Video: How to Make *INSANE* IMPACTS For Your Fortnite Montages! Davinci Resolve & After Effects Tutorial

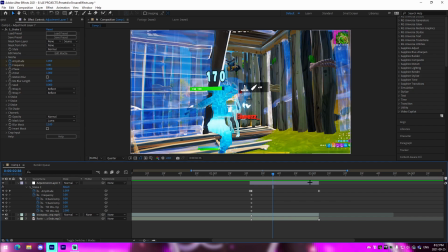496s
So we can come around here and change the amplitude to, I don't even know, like maybe
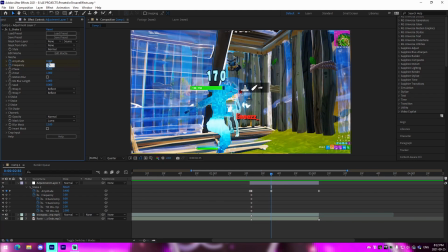511s
0.4, just like that. Even that's kind of a bad shake, so I'm gonna change this frequency to like
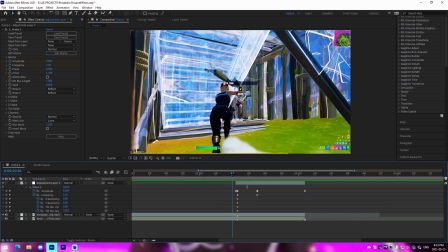520s
2.3. So right here we can see that it is looking a lot better since we've changed the frequency to 2.3.
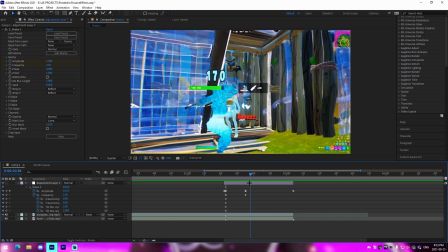527s
And just like that, you know, it's looking twitchier than the original. I'll quickly show you what it was looking like before.
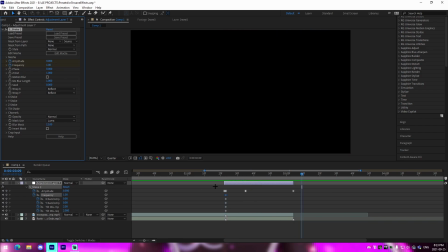534s
If we just had the frequency on 1, it's kind of just like a weird like tilt shake kind of thing.
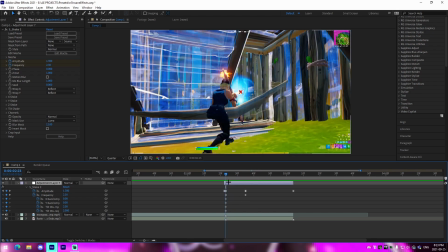538s
I don't even know, but this makes it look a lot better, especially when we pair it with the next essential component, which is actually going to be our Y shake.
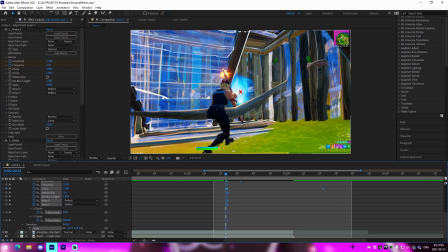546s
All we're gonna do is we're just going to line up this with our second point right here,
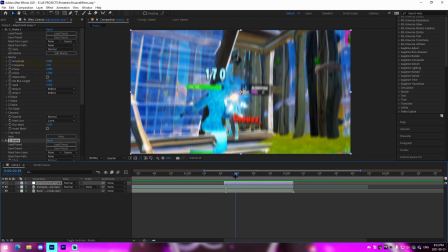553s
and we can see that this adds a lot more to the kill, where it does kind of like a wiggle and then it has like a zoom out.
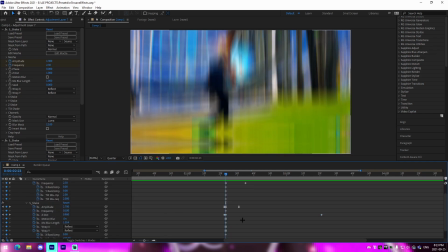561s
What I'm going to do is I feel that this is just going to look a lot better
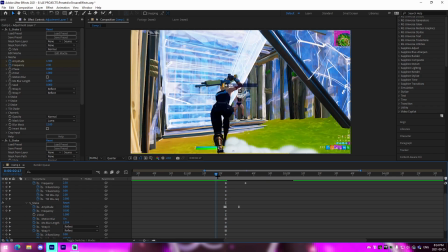565s
if we get rid of that zoom out and just have it on the Y shake.
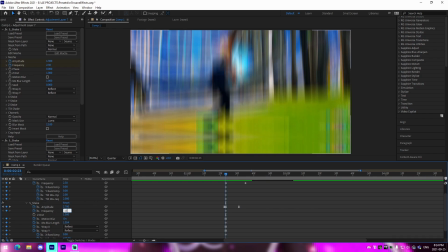570s
So what I'm going to do is I'm going to change the frequency of this Y shake to 15 just to make it a lot more twitchy.
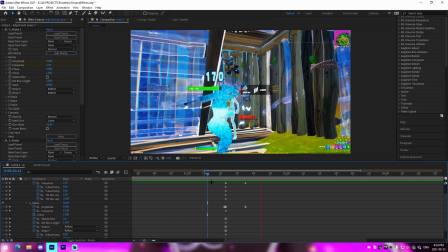578s
I'm going to expand the duration just a tiny bit to actually line up with this one right here. And
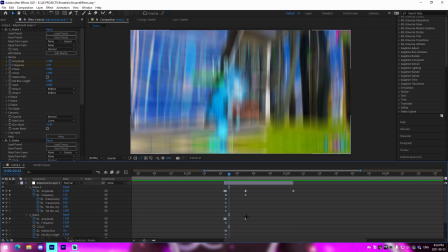584s
That way that twitchiness kind of lines up with each other. We can see it like bounces for a bit. And even if we want to, we can just expand this all the way.
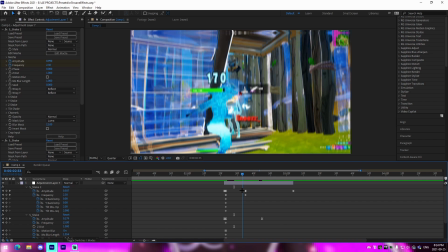591s
And we see this is zero. So we can change the value of this to like, I don't know, like 0.1.
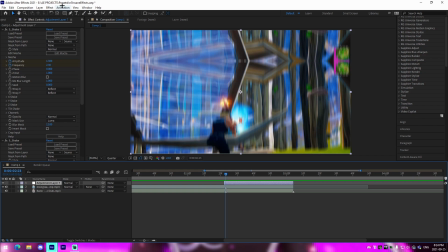602s
And that is already looking super clean. So then we're gonna add our next component, which is going to be the flicker.
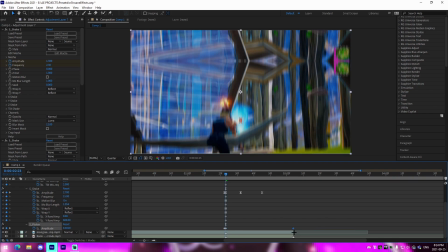608s
We're going to adjust the keyframes just like this. And something I'd recommend is sticking with like the default value that I have, which is like a 0.38. But what I'm actually going to use is I'm going to use something more like a 0.45,
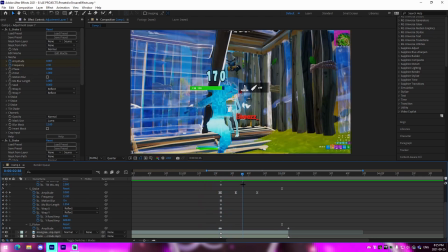623s
because I feel like that's going to be more of like an intense kind of flicker for this intense impact we've created with this twitchy shake.
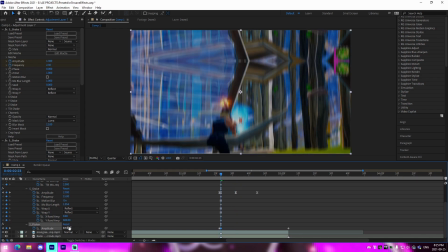630s
What I do sometimes is I change the value at the very beginning to like something like 0.74, which you can see is like a crazy amount of flicker.
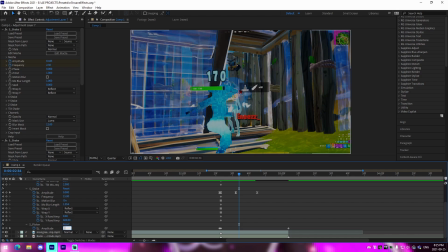636s
But then I'll come over here to like this midpoint and I'll change this down to something mediocre, like a 0.3, for example.
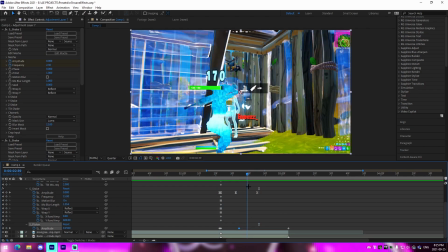644s
So we have that crazy flicker at the beginning, and then it tones down and does a slow ease into that zero at the very end.
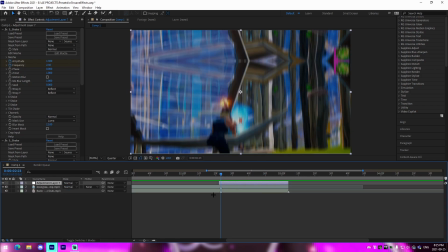651s
That's that component. You can adjust that by changing the frequency, amplitude, all that stuff. And then the last one is actually going to be our lens blur, which I add two impacts just like this.
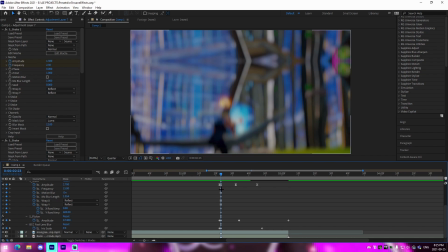662s
And that doesn't really need to be modified. That is just, I'll quickly show you the settings for that. It is just a 600 gamma with a sharper quality fast lens blur.
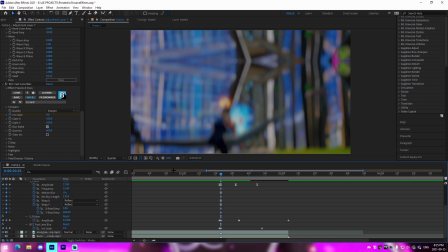676s
And then this one is, it's just keyframed at 9. If you want to do something where it's like 12 or something, that does increase it a bit more.
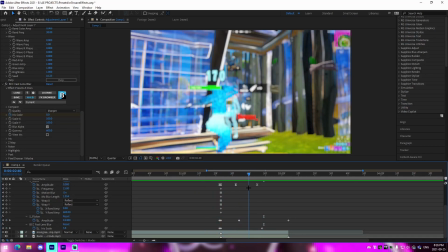684s
And it just does kind of add a nice little kind of vibe to it.
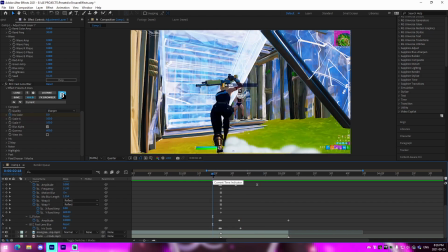689s
I don't even know how to explain it, but just having lens blur on your impacts just adds a, I don't know, it's kind of just a, it sets the mood for your impacts.
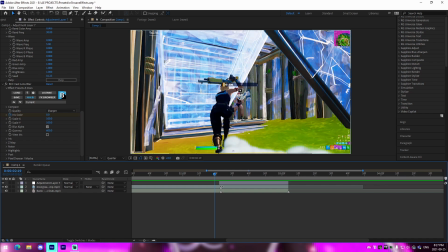698s
But just like that, as you guys can see, we were messing around with different settings, so you can adjust these settings depending on what kind of feel you're going for in your montages. I do definitely recommend these four main components: the tilt shake, the Y shake, the fast lens blur, as well as a flicker, because it does really just tie everything together in terms of the simplistic
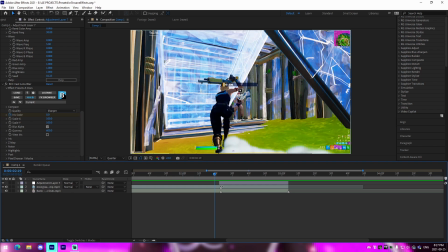716s
impacts, all that stuff for your highlights videos. I hope you guys did enjoy the video though. I will see you guys in a future upload on the channel. Feel free to leave me some comments down below as to what you want to see over the next couple of weeks. And yeah, I'll see you guys later. Peace out.